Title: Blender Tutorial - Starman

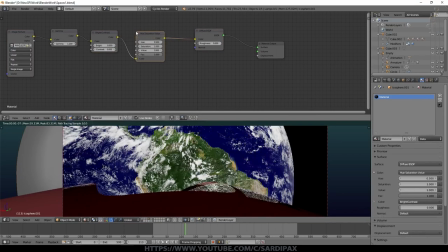I even added a brightness and contrast node, but I only adjusted the contrast by 0.005. Very, very subtle, but again, just sort of enhancing that detail. I felt this was an important element of the scene.
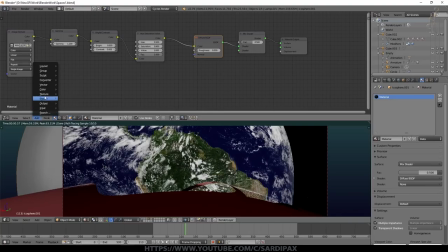And finally, a hue saturation node, and I just turned the saturation down ever so slightly because I felt it had got a bit high with these two nodes. So that's 0.9. So the next thing I did was add a mix shader. Drop that in there.
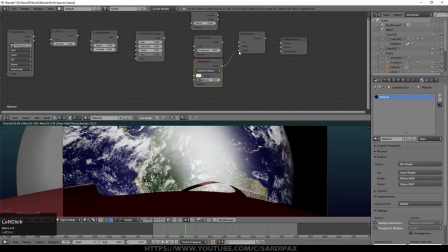I added a layer weight node from the inputs and took the facing output into the control on the mix shader. I also added a glossy set to Ashkman Shirley and put that on the other side of the mix shader.
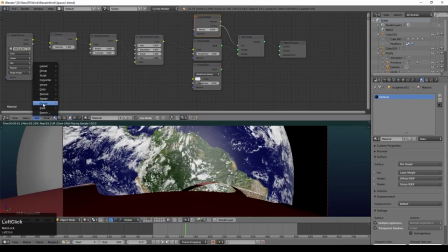So we've got a bit of glossy on the Earth now. And I left the roughness at about default, but I set the blend on the layer weight node to a very low value of 0.05. Now at the moment it's not doing a huge amount, just sending a straightforward number out. So it's just giving us a bit of a sheen. So now I added a color ramp and I took the image into the input on that color ramp.
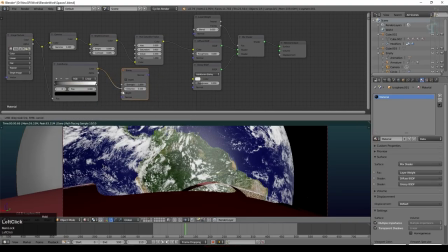You hold shift down and then left click and draw the mouse down. You can add an extra little joining point there. And now I add a bump node under vector bump. Take the color output from that color ramp into the height input on the bump node. Then take the output of that bump node.
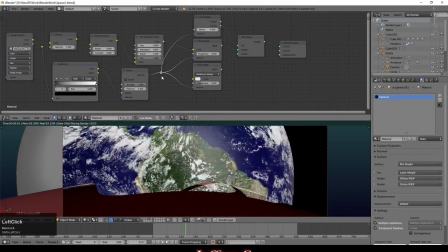You can see we've got identical colored node inputs on these nodes over here. So into the layer weight node, the diffuse node, and the glossy. And again, we can join all those together, which just makes things a bit easier.
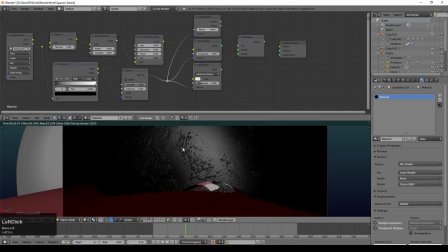And the reason for doing that was to try to give a little bit of visibility to these clouds, because clouds often have shadows.
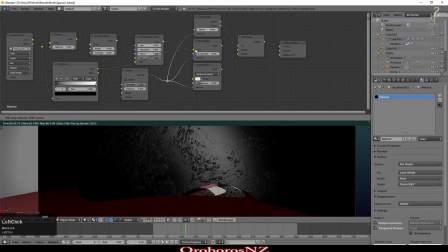So they often do seem to stand up slightly from the surface of the Earth when you look at satellite images.
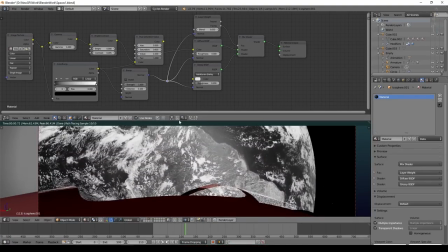So if I take the diffuse out, you can actually see we've now got a surface visible that is primarily the clouds.
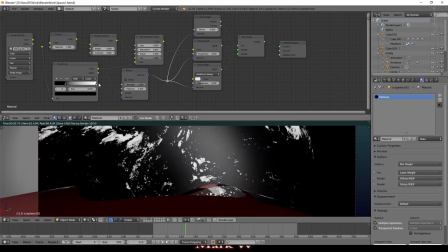I take this output and put it into our diffuse and reconnect that. You can see what that's seeing. So the clouds are the whitest thing in there. But what you then need to do is obviously adjust the color ramp slightly.
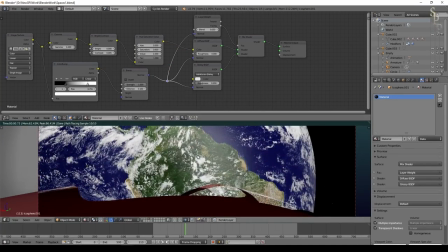So that's removed most of the darker shades and then take off a little from the top, as it were. And now we're just showing the clouds. Take that out of there and put our hue saturation node back in.
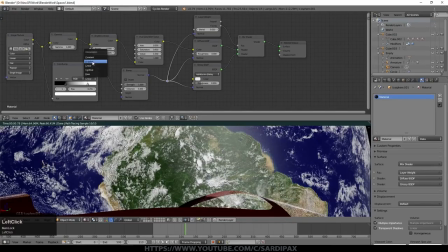And the only thing you then need to adjust is how extreme the bump is. So we can set this up a little bit. And I had that set to about a distance of 0.4. And it'll vary depending on how close you are.
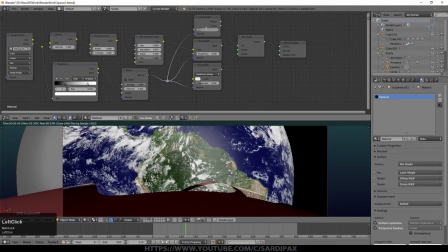And I think that actually may be a little bit too much. So we can soften it a little bit by going to B-spline and then come down on the distance, something like that. So it's just a subtle effect of some shadows to one side of the clouds. It just gives you that feeling that they're a little bit higher than the rest of the sphere.
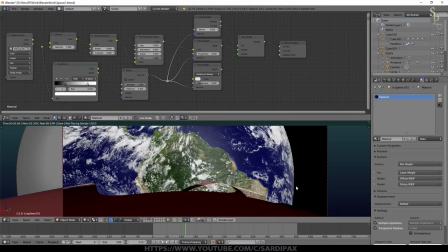And I'm setting layer weight to 0.025. You could even add an extra layer to the Earth to give more realism to the edge.
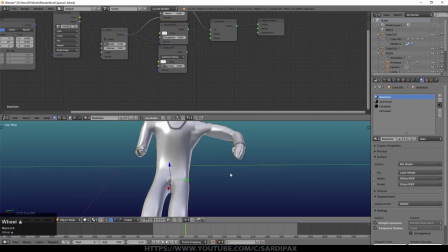There's a lot you can do, but I felt that was sufficient for the brief time that it was visible. Remember, it's never actually stationary and it's just moving through the scene very quickly.
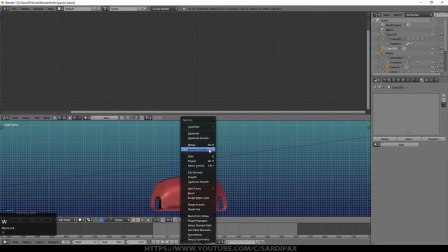So the next thing is our Starman inside the vehicle. So here's the one I modeled. It's very basic, as you can see.
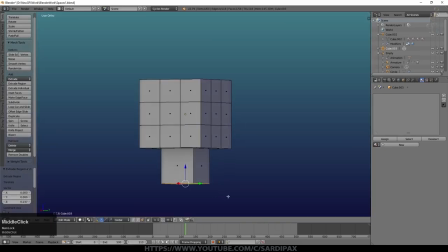It still took a little while to model, as human figures often do. So you can start with your box, add some geometry to it,
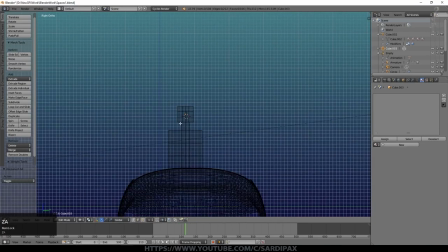and then just start modeling. As it turned out, I didn't even need his legs, so I needn't have modeled all of that.
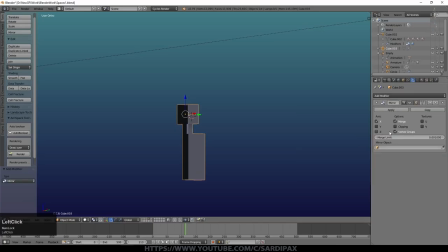And very much like the car, because we only need half of the model once you've got it started, and I did each of these on a different layer.
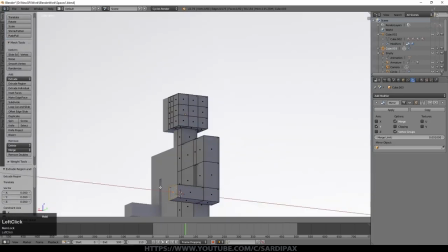Once you've got it started, you can then take away half of it and add a mirror modifier.
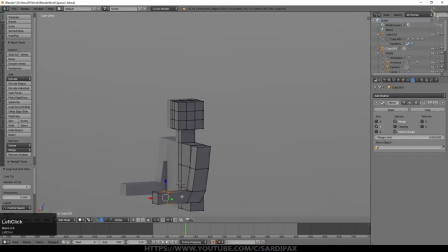So he's a bit of a robot at the moment.
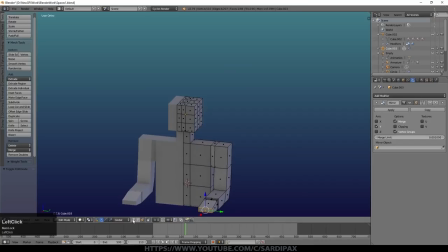And because I wasn't doing a full human model, I didn't worry too much about the geometry. So just very crudely box modeling here. And obviously you can put as much time and effort into it as you want to.
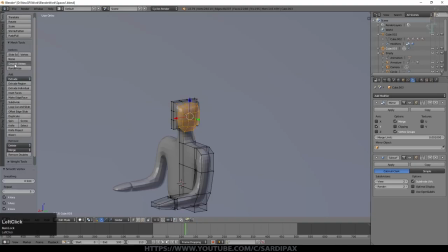And then add a subdivision surface and it starts to get better. One of the things we will need to do is obviously smooth this off.
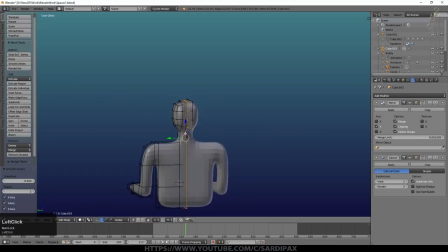So what you may want to have done is actually smooth that cube into a sphere at the beginning. But again, we can use our smooth vertices. I forgot I had 5 on that already. And if we turn on clipping here,